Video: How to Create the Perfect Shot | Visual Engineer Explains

That's the thing about engineering, and once you figure out a process, it's easy to repeat it. Where did the idea for this kind of thing come from? So this came from my realm as working as a still photographer, where I did a campaign for Budweiser.
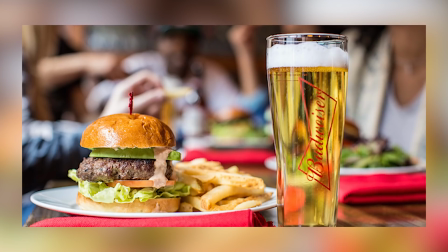4:18 It was called Bud and Beers. And I was like, these photos just don't do it justice. They're just like sitting there and they're static. So I was like, oh, how do I tell this story in a Steve way, in a visual engineering way?
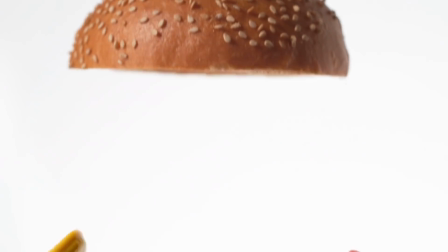4:29 And this is kind of the result of that, where it's like, I really wanted to highlight each ingredient for a certain amount of time on the screen and then show you the same end result. What are we seeing here? What were the big challenges into making a rig like this? Man, all the challenges.
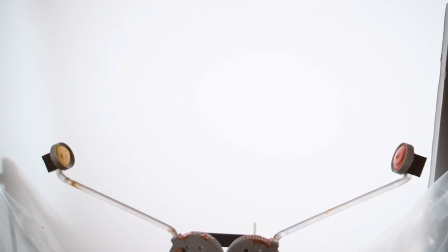4:45 This is the ketchup and mustard collision. So for this, I 3D printed a catapult.
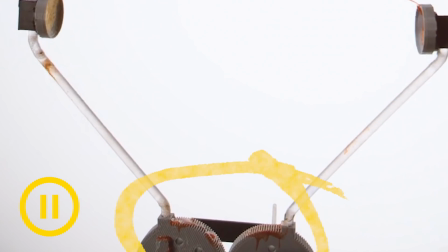4:52 You can see at the bottom, there's kind of like gray wheels that are like gears.
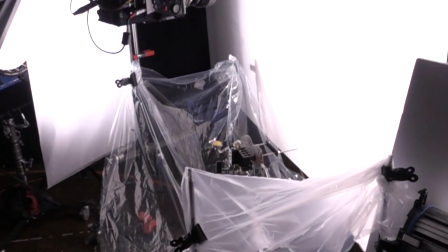4:56 I basically made it so that they like interlock to each other as gears so that I only had to move one side and both moved exactly at the same time,
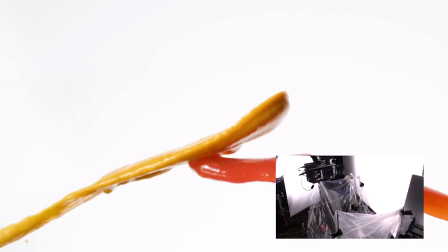5:04 because I was looking through this for this collision right in the middle. So that was powered by this like air powered cylinder.
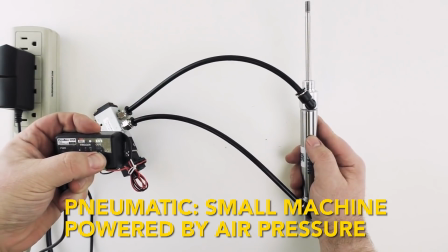5:10 So when you like put high pressure into it, the thing turns. So that's what kind of turned this thing really quickly.
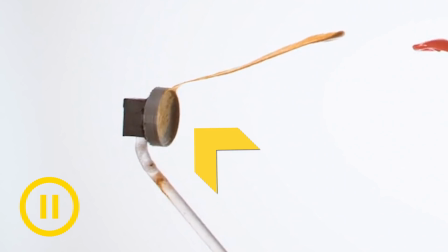5:15 And then there's like little cups at the end of these like plexi rods, have Never Wet sprayed on it.
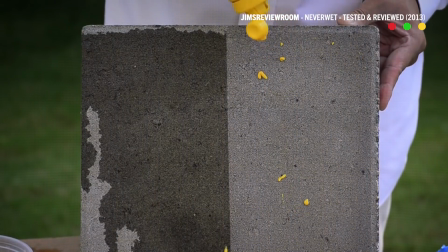5:20 It's like this super hydrophobic coating. We played with like putting oil on it, but apparently cold oil actually makes things stick more, not less. So it's just like, oh my gosh. Yeah, if you play it, whoop, like it is like, soup, like that camera is moving super fast because obviously we're shooting slow motion. Once again, I learned a lot on this job, and I learned the fact that the exact weight of the ketchup and mustard affected the timing. Like if it was like a tiny bit heavier, it would hit a little bit later. If it was a little lighter, it would hit earlier.
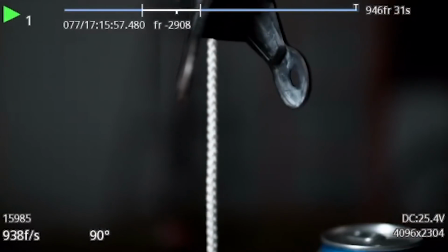5:52 So like now that's kind of a rule that we do.
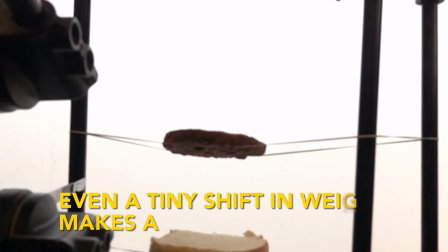5:55 Anytime we're trying to do precision stuff, that we measure the weight of everything, and everything is super standardized. And we usually use some sort of a driving force motor pneumatic that is way stronger than it needs to be for the job. And it's like the building block of like a moving piece for these kinds of product shots, right? Yeah, we use them a lot. Yeah, because they're like, these are air powered,
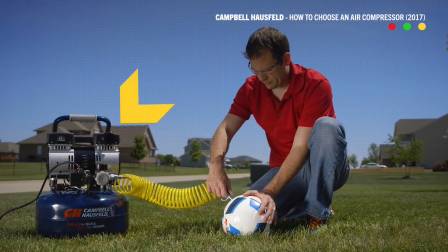6:17 so you need an air compressor like this that you would buy at Home Depot, whatever, and basically use this air to move objects.
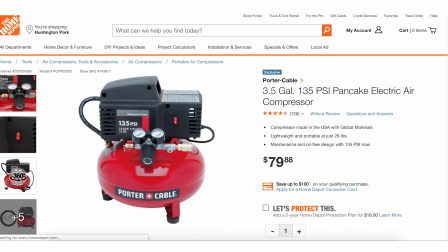6:24 And it's super efficient and actually really cheap to work with. So it's actually not that expensive to be able to start like playing with early pneumatics and stuff like that?
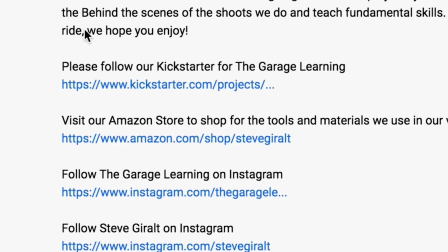6:30 No, yeah, super cheap. And we actually, on the Garage Learnings YouTube, you'll see we have an Amazon store that points you towards all the stuff that we use.
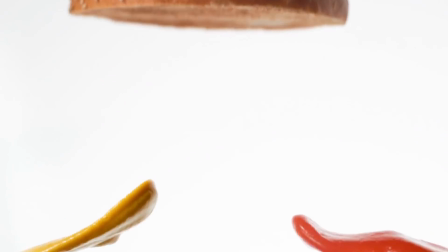6:37 You see there's a gap under the top bun, and then the next layer is pickles, like further down.
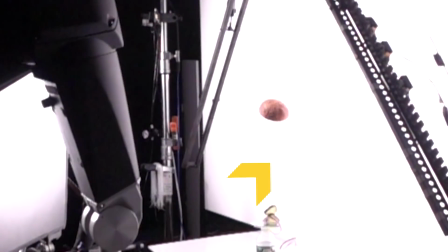6:43 So that's the gap I left for that ketchup and mustard collision, because I knew that was going to be a separate shot, because trying to do it all at the same time was impossible.
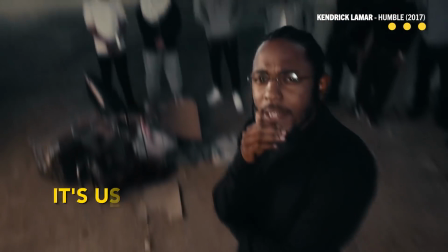6:51 But the really cool thing about the robot is it repeats the same thing at the exact speed at the same time every time.
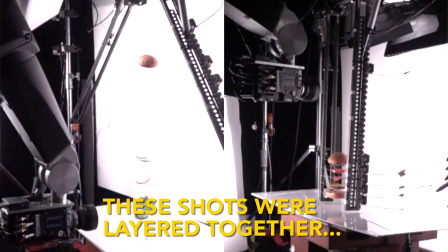6:56 So where that's the tomato from that end shot joining together with the lettuce from the other shot.
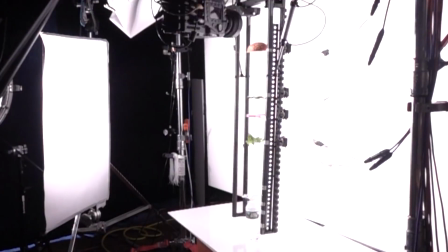7:01 That was like sleight of hand. It was like a magic trick. So let's talk about this rig a little bit here, because now you can see it better in this shot.
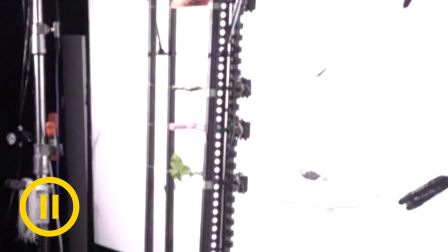7:07 You have these metal bars, and then you see those like things on the right side is the servos I was talking about.
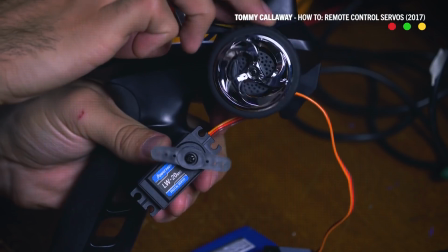7:14 They're RC car servos that I put a scalpel blade on.
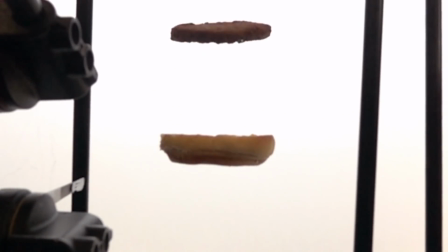7:17 There's rubber bands that are wrapped around this metal frame that are just stretched across with my little Arduino computer rig that I built to control this thing.
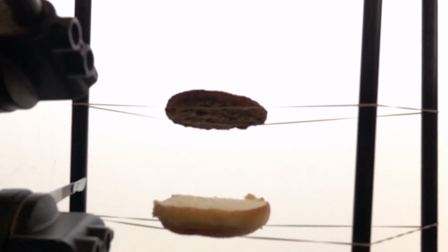7:26 At the specific time I want, it cuts that rubber band right before the camera sees it.
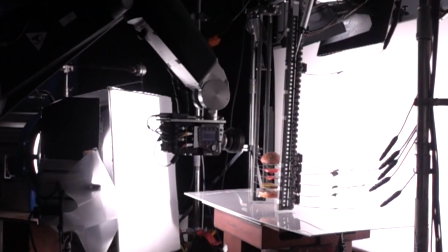7:31 Literally, it's just like one microsecond before the camera gets into frame.
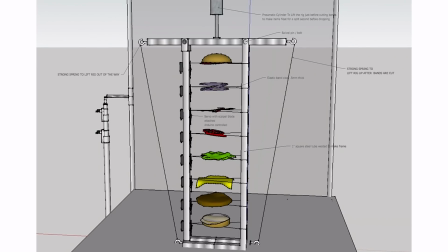7:36 I drew this out myself. This program called SketchUp to like pre-vis this whole thing. And that's something I still do today, which is like I need to pre-visualize these things and get the camera in there and be able to look around things. So in some ways I use CGI to imagine how I could do things practically. What about the lighting for a shot like this too?
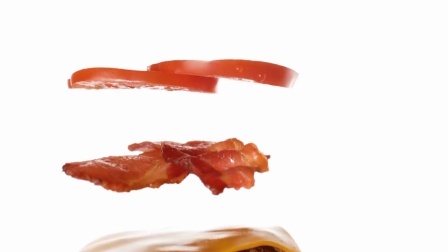7:54 We lit basically with the idea that we knew all these things were gonna be where they are and they're gonna land, and we wanted a perfect burger at the end.
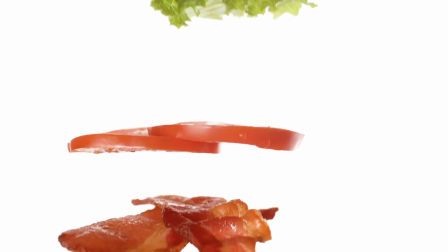8:01 So I usually light the ending first and then work backwards. This is all tungsten lights actually.